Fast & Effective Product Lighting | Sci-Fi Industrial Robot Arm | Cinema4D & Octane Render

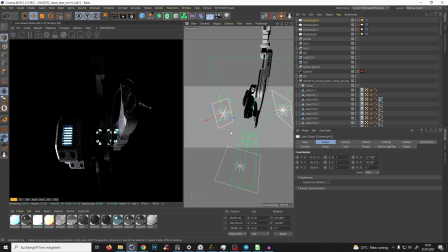488s
And then again, try to reposition it and yeah, find some interesting, cool looking shapes of light. Yes, exactly.
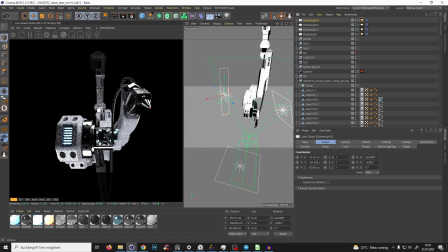502s
You see something like that. Maybe, yeah, just, yes, you see now we have this and it's cool. It's just a little detail, but it just brings more form into it, you know.
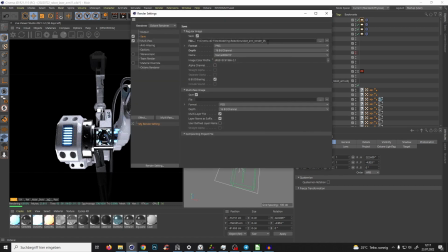516s
But yeah, let's just save it. File name number 11.
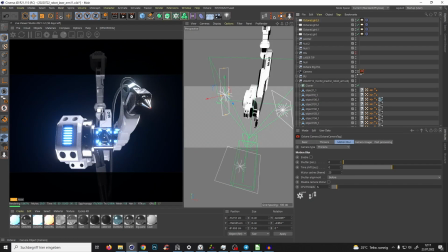523s
And yes, also we have some glow here, of course. So if you go to the camera tag, post-processing, enable, and here you have the bloom power. That was too much. Because I see sometimes people, because they think that looks cool, they bring it so much.
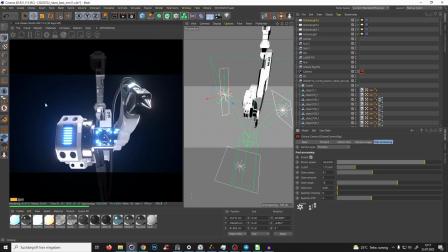537s
But yeah, it's kind of, it looks very like sci-fi and like very, yeah, robotic and all that stuff, but it's too much. It's not that realistic. So just a little bit and clamp it. And yes, yes, something like that, maybe even less.
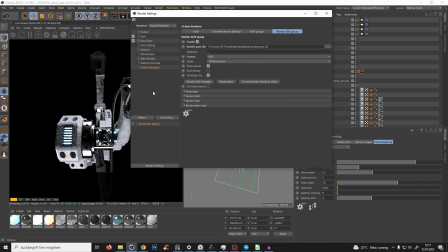554s
And I'm saving that always as a render pass so I can make it later how I want in Photoshop.
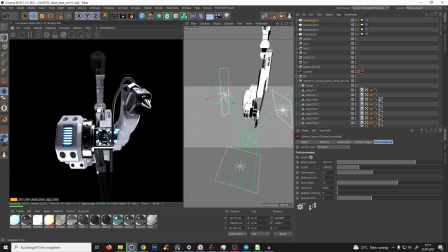561s
So yeah, now I'm control saving our project here and bring it
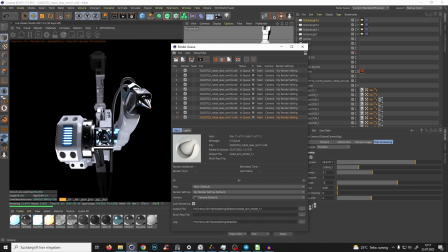567s
to add to render queue so I can render it later. And yeah, I will tell you some things later about that. So yeah, let's just move to the next one.
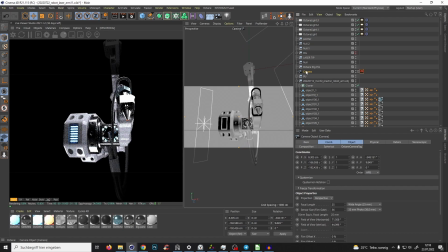577s
So we go F1 to go into our camera, and this time let's make something normal, something, I don't know, 75.
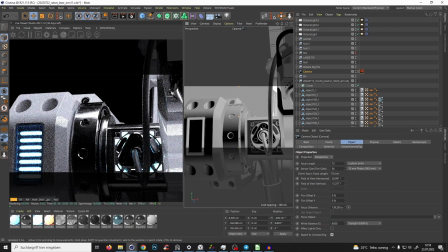586s
And look, it's like instantly like some kind of interesting
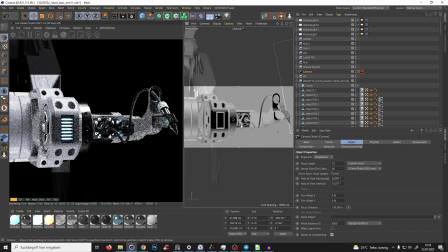593s
Oh, very interesting perspective. I like that. Like on the same height, you know.
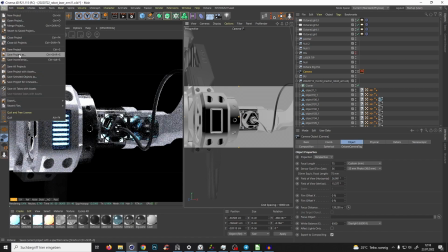602s
So yeah, let's rename it so we don't overwrite it accidentally. So that's number two.
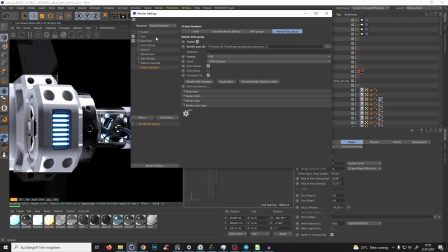608s
And we rename it also the render passes number two and also the finished render number two.
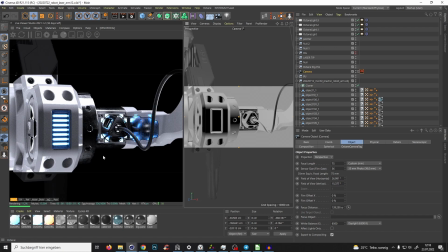615s
So something like that. And look, we have a little bit different perspective, but the lighting is still, we can still use it, you know?
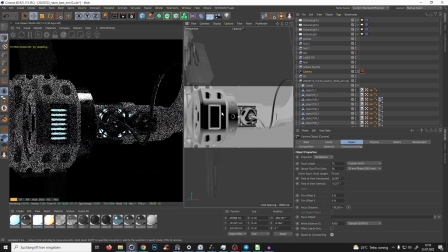623s
So we can just maybe bring that to the middle. And I like that.
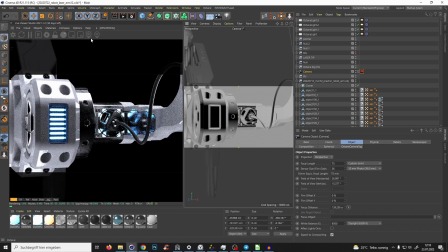628s
It's like a closer up shot. Maybe we can add some depth of field. So we go to the camera tag, to thinless, to depth of field. And this is the focus picker and where we want to focus. I don't know, like either that or that.
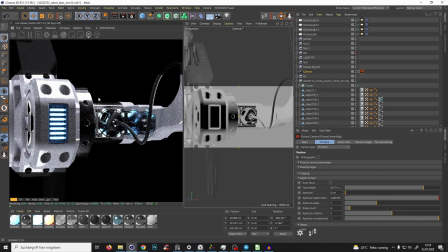645s
Let's go with that metallic part. And we just click somewhere here in the render port and we bring the aperture a little bit up. Just a little bit. So you see, now we have a little bit depth of field and like maybe a little bit more. Yeah, you see this is out of focus and this is, and that looks already cool, guys.
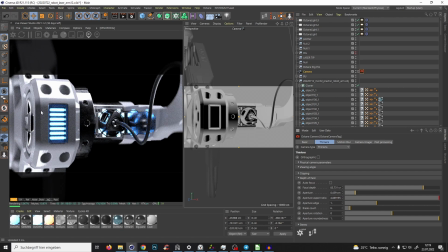665s
I like it. I like it. Yes. Something like that. And again, just control click
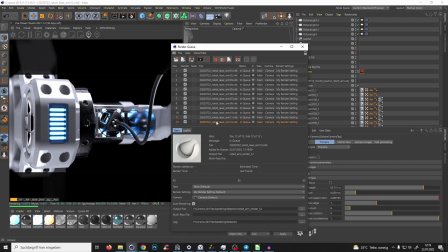675s
control save to save it and bring it to the render queue. So yeah, let's go with a different look.
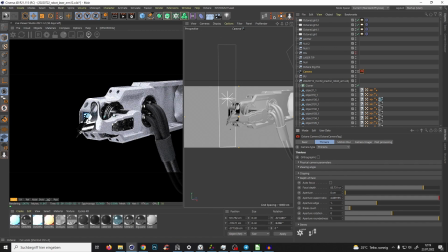682s
First of all, we bring again the aperture down and we save the project with number 13.
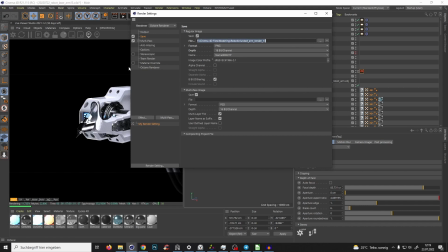690s
And again, the same here and the same here.
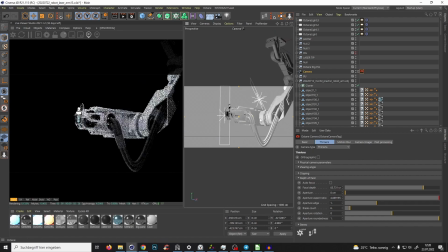696s
So now, let's find something where we see like most of the, don't think so much now.
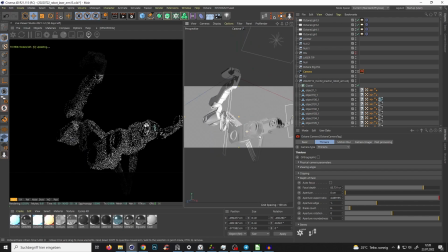705s
I'm not so thinking much about the lighting now because I first want to find the position of the camera.
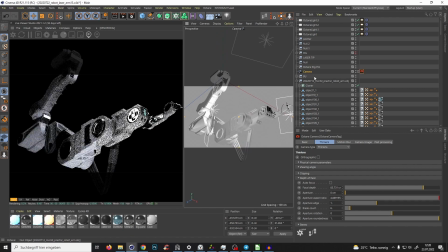714s
Yeah, something like that. Maybe we can even turn the camera a little bit.
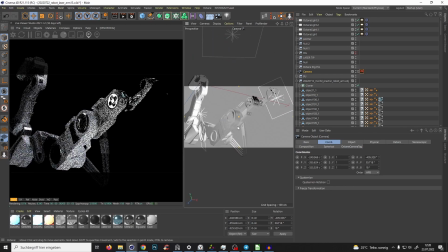719s
So I don't know, just finding some interesting composition, you know?
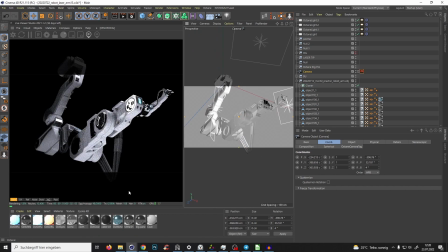725s
And yeah, like something from the down, and we see a little bit from there.